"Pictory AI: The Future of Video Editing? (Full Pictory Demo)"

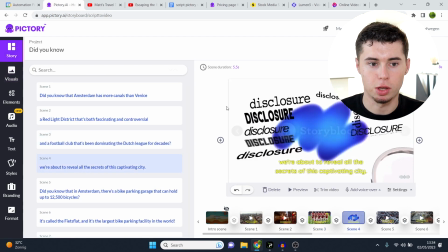[4:09]
Scene three, done. Scene four, and this is what I don't recommend doing. Don't choose everything based on the literal stuff that is being said.
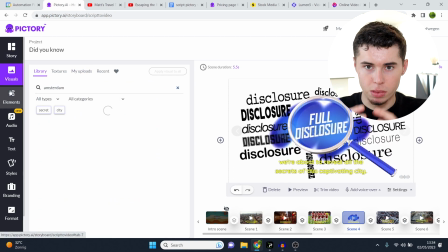[4:18]
Instead, keep it within the main topic.
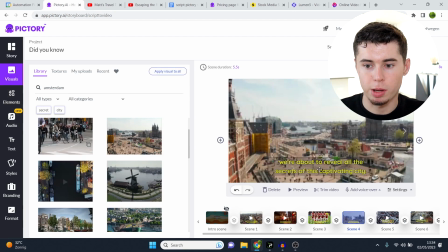[4:20]
So I'm just going to keep it within Amsterdam, just like this, because we're talking about revealing the secrets of the captivating city being Amsterdam.
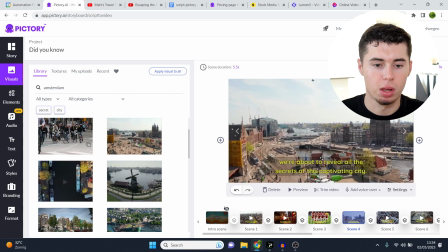[4:29]
If I just put like some secret B-roll, that's not great. It's going to be too cringy. And that's what a lot of people
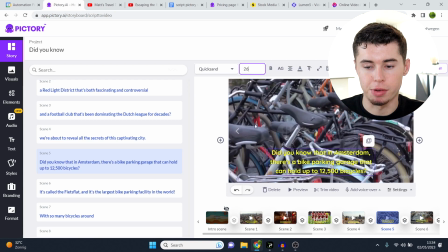[4:35]
do. So if you don't do that, you're going to have much better videos. Let's see if we can get this to two lines as well.
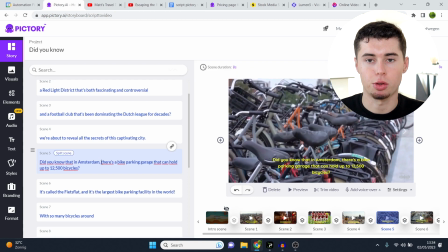[4:41]
No, we cannot. So what you do here, and this is what I told you about in the intro, is split the scene.
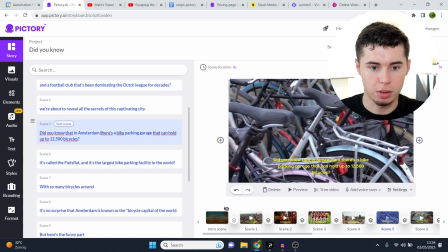[4:46]
So make sure that the text is not too long. If I do it like this, split scene, there you go.
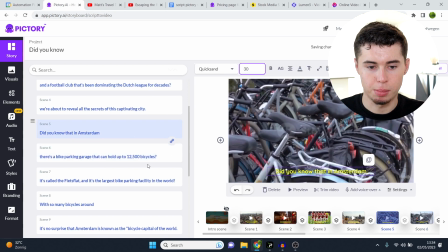[4:53]
As you can see, it's now just one line of text. Put that at 30 again, I can put this one at 30 as well.
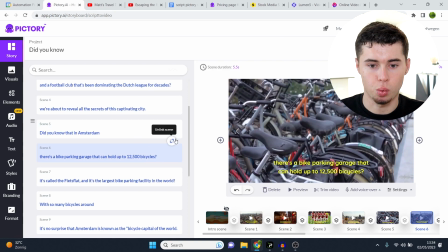[5:01]
Just like that, perfect. And then these two scenes are now linked. In order to unlink them, click there, which means that the clips are not gonna be the same.
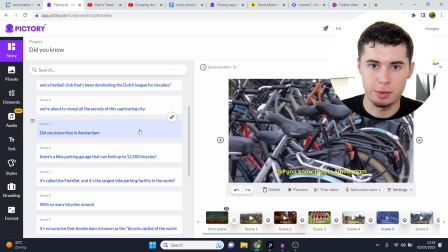[5:08]
So if you link them, the clips in the background are gonna be the same as the other clip that you linked it to.
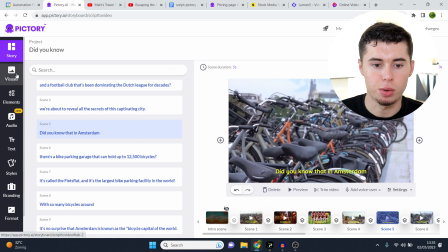[5:15]
Whereas if you unlink them, they're individual and you can now change it. So he's still talking about Amsterdam.
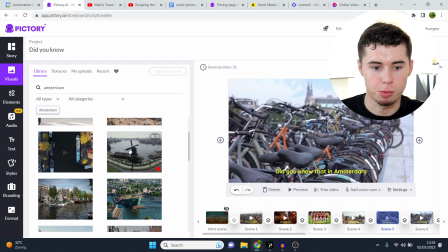[5:20]
He says, did you know that in Amsterdam? So I just put this clip. That's a nice one.
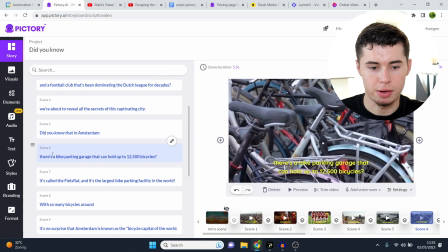[5:25]
Go back to story. And then there's a bike parking garage that can hold the 12.5K bikes.
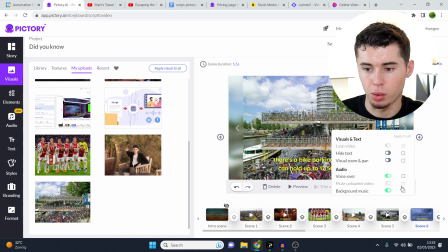[5:30]
What you then do, you either find the exact garage, which is what I've done, which is why I uploaded this picture, and use that, or you can use any B-roll from bicycles.
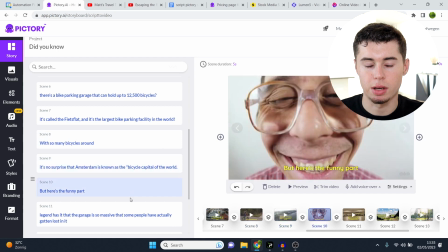[5:39]
And that's basically how you continue to build out your video, scene by scene, and then at the end, you've got a complete video about Amsterdam.
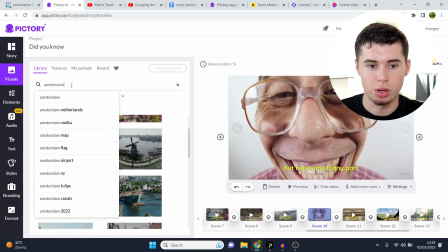[5:47]
Now, once again, here's the funny part. I wouldn't choose to do like these kind of B-roll clips about some funny guy.
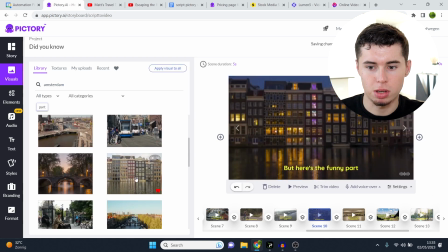[5:53]
Just keep it the main topic, which for me is Amsterdam. So I'm just gonna keep it like this. Gonna have a much more professional feeling to it.
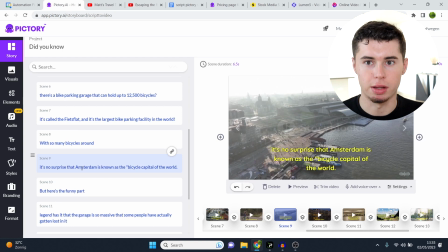[6:00]
What a lot of people do is they choose those like cringy kind of videos, and then the videos turn out really bad because it's just super cringe. So instead of that, do it like this. Two lines of text like people are used to on TV shows, Netflix, you know, all of that stuff, and then you're done.
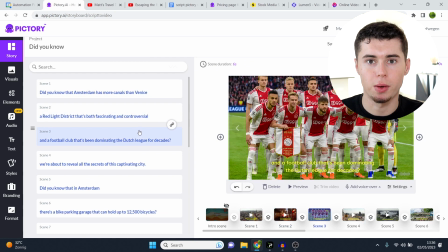[6:17]
So I'm now gonna build out my entire video. I'll show you a video that I made with Pictory at the end of the video you're watching right now, by the way. Before that, I do wanna show that they also have voiceover tools built in. So this is really cool as well.
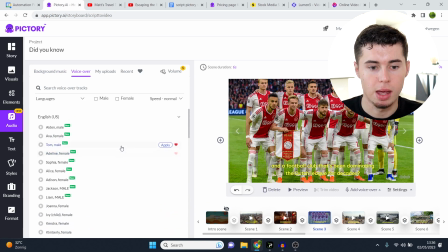[6:30]
Definitely adds some of the aspects of the future of editing, because what you can now do is simply click right here.
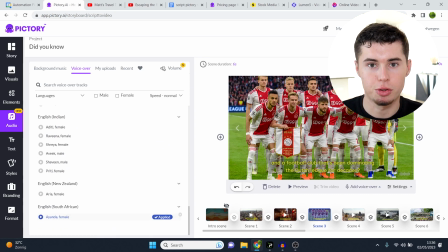[6:36]
I already just did that. And then right now the voiceover is done. And I'll show you what that sounds like in a bit. Is it the best one? No. Is it the worst one? No. It's pretty decent. I would rate these like 6 up to 7 out of 10. I think Ayanda, which you'll hear in a bit, is like a 7 out of 10 voiceover from a tool like this.
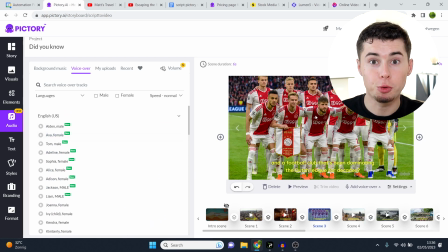[6:53]
So that's definitely not bad. And then what you've now done, you've just created a full video without importing, downloading, doing this, doing that. Just very simple process. You upload a script, it creates the video, you choose clips, and then you're done.
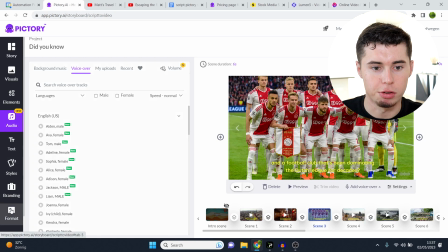[7:07]
All you need to do now is simply click download, but before you do that, go to format, click 1080p, 16:9, and then download.
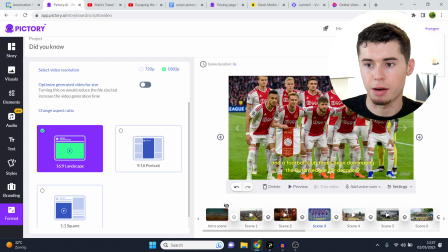[7:14]
I'm not sure if this is a feature that comes with the premium plan, because I do indeed have the premium plan, which I'll show you, as you can see, premium monthly.
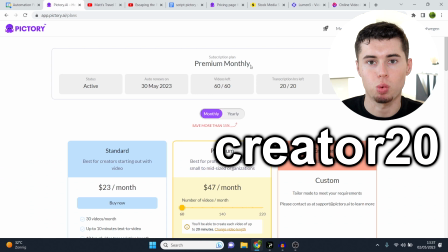[7:21]
Now I can actually give you guys 20% off by using the code CREATOR20. It will give you 20% off your subscription lifetime,
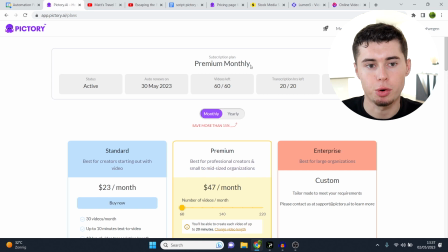[7:30]
as well as a full platform tutorial and other resources for Pictory AI, all of which will be in the description down below.
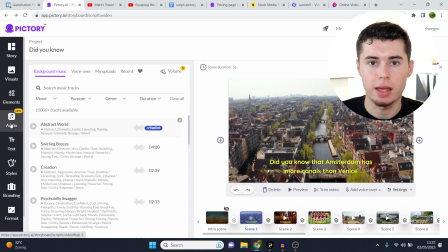[7:36]
With that being said, I'll now play a video generated with Pictory AI for you, and I'll leave a link to a free trial in the description down below. If you have any questions about this, please let me know in the comment section down below. I'm here to help you out. I want to give the best support to people that use Pictory AI, especially using my affiliate link in the description.
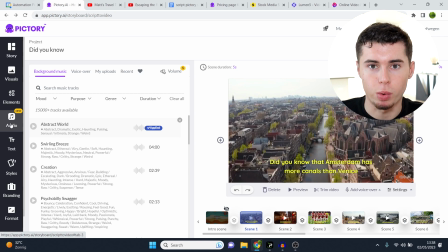[7:55]
I appreciate that a lot, and I want to help you out the best way possible. So if you have any questions, can I use it for this? Can I use it for this? Definitely let me know.
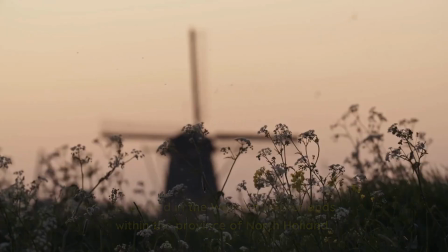[8:04] Amsterdam, the capital city of the Netherlands, is located in the western Netherlands within the province of North Holland.